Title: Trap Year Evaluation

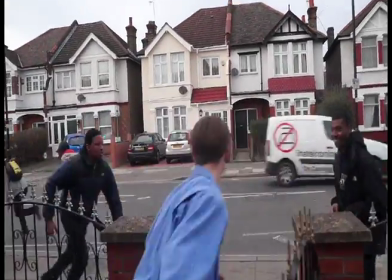230s
This is presented throughout our trailer, as you can see all of the action of Trapier through the way we edited some of our footage to speed it
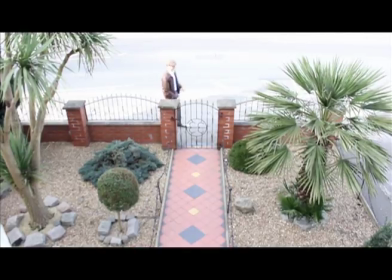237s
up and to perhaps slow it down to show what has happened another way in which we challenged the codes of conventions of real media products was
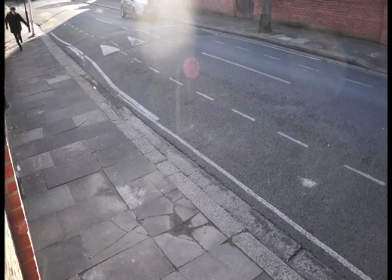245s
by using very bright locations most of the filming we did was
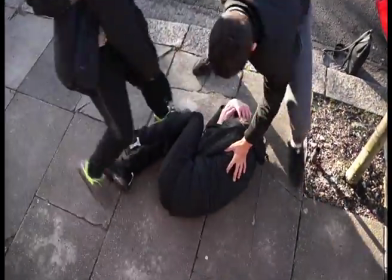250s
filmed during the daytime which is something that's not as common in action crime thrillers
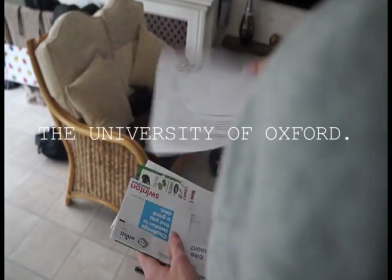254s
however it adds a sense of the youth to the film what have you
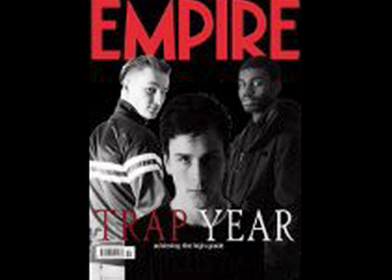259s
learned from your audience feedback this is the first draft of our magazine cover which is by empire
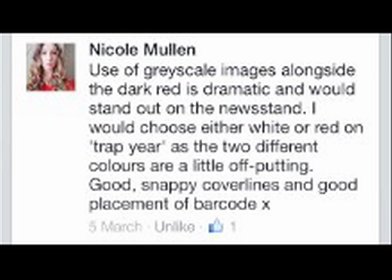267s
some audience feedback we received from social network site facebook were that the use of grayscale images alongside the dark red
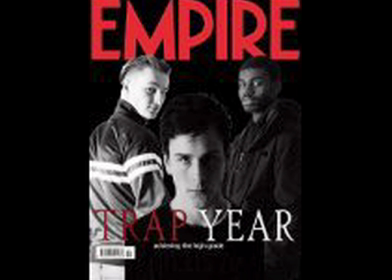275s
is dramatic and would stand out on the news stand however we shouldn't have two different reds on the magazine as it's a little off-putting the information about what
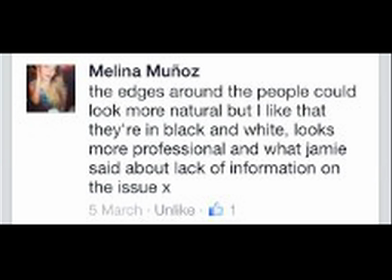285s
is the magazine is missing the edges around the people could look more natural but them being in black and white makes it look professional it would
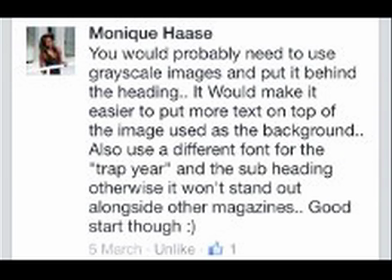294s
make it easier to have the text on top of the image used as the background also a different font for the trap here as the subheading otherwise
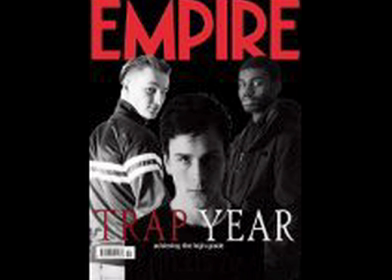303s
it won't stand out against other magazines following this we made some changes adding the magazine tagline to the top of the magazine,
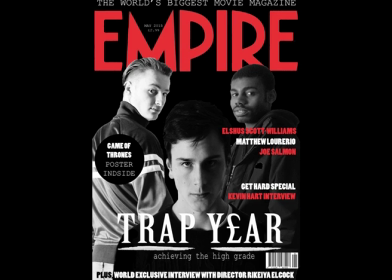312s
moving the issue number and the price, changing the font to white and adding a pound sign, adding a tagline at the bottom of the magazine, introducing more of what's in the magazine.
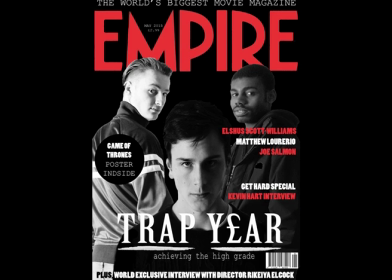325s
We also changed the barcode, added a plug to the magazine and also added what is featured in the magazine as well as who are starring in the film.
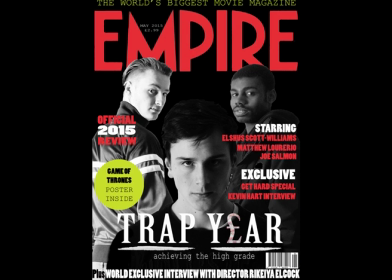334s
Lastly, we cleaned up the edges around our actors. After verbal feedback on the second draft of our magazine, we also made a few more changes. We added more text onto the front of the magazine which showed the contents. We also changed the colour of the pug as we felt it was too flash with our character's
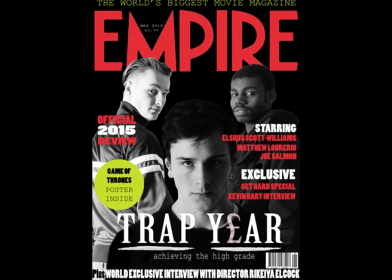351s
clothing and therefore we made it a bright neon yellow. We also changed the white tagline on top of the magazine to the same yellow as the pug as we felt like it needed more colours and codes and conventions of a magazine show that they have at least three colours.
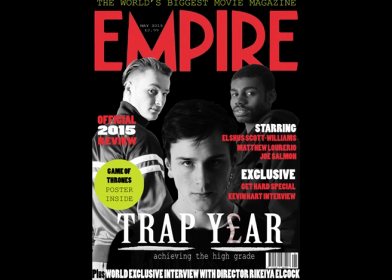370s
We also added more text saying what was inside the magazine, which is a film review. As well as this, we also made our picture of Matt look more in proportion. We also put the £50 design inside the pound sign,
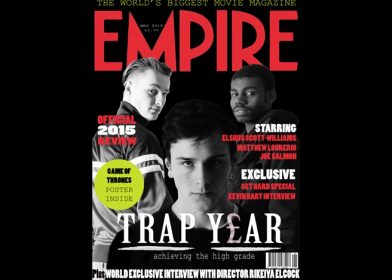388s
which symbolised the letter E in the word year. as we wanted our trailer, magazine and poster to show our brand.
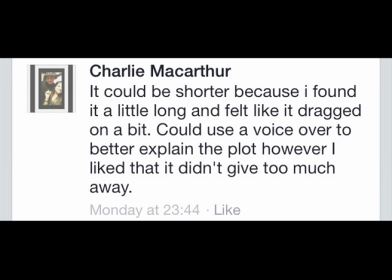396s
For our trailer, we decided to get audience feedback from social network and Facebook. Some feedback included adding a voiceover to better explain the plot,
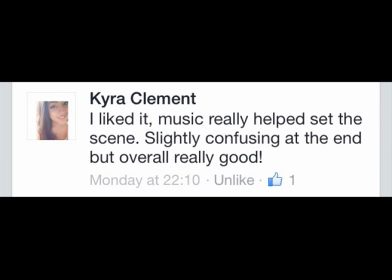409s
but they didn't like how it didn't give away too much. Some people were slightly confused about the narrative towards the end.
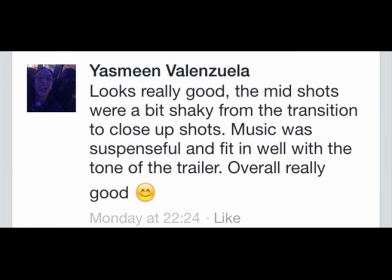417s
They thought there was a bit of shaky shots from the transitions and the close-up shots,
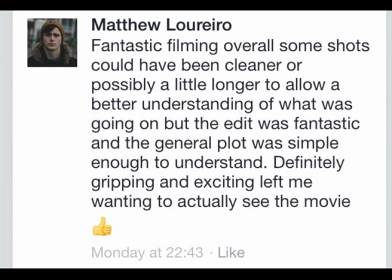421s
some shots could be cleaner and possibly longer to allow better understanding of what the film was going on the plot was simple to understand definitely gripping exciting left me wanting to see the movie the first change
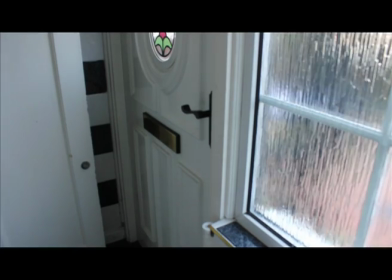435s
we made was adding a voiceover for the moment when that runs down the stairs to collect this letter this voiceover says the moment it all changed
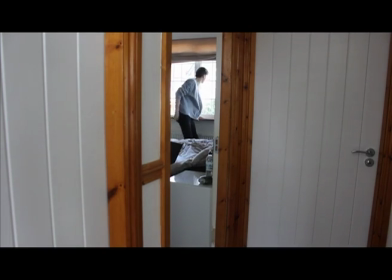443s
this is the text that is featured in the film but we felt like adding the voiceover would stop the harsh transition of the music and would also
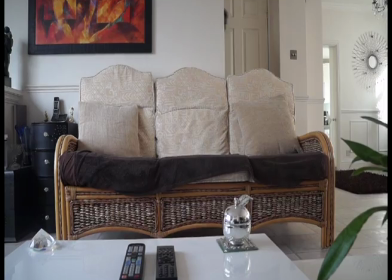451s
help to engage the audience. The change we made was ensuring that the music and the fades were in synchronisation
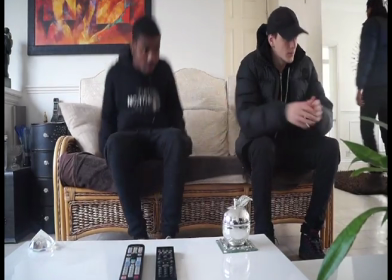458s
so instead of having a fade whenever was possible
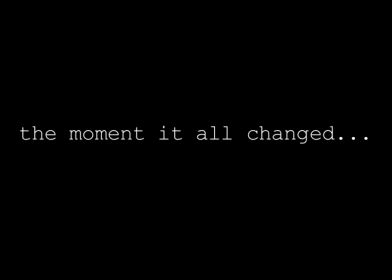463s
we tried to make it so that the sound of the music would fade at the appropriate
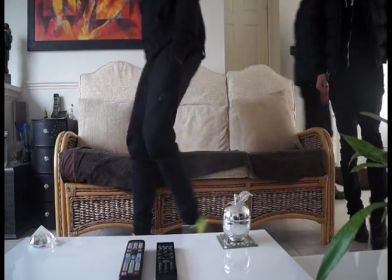467s
time which made it look more professional and build suspense.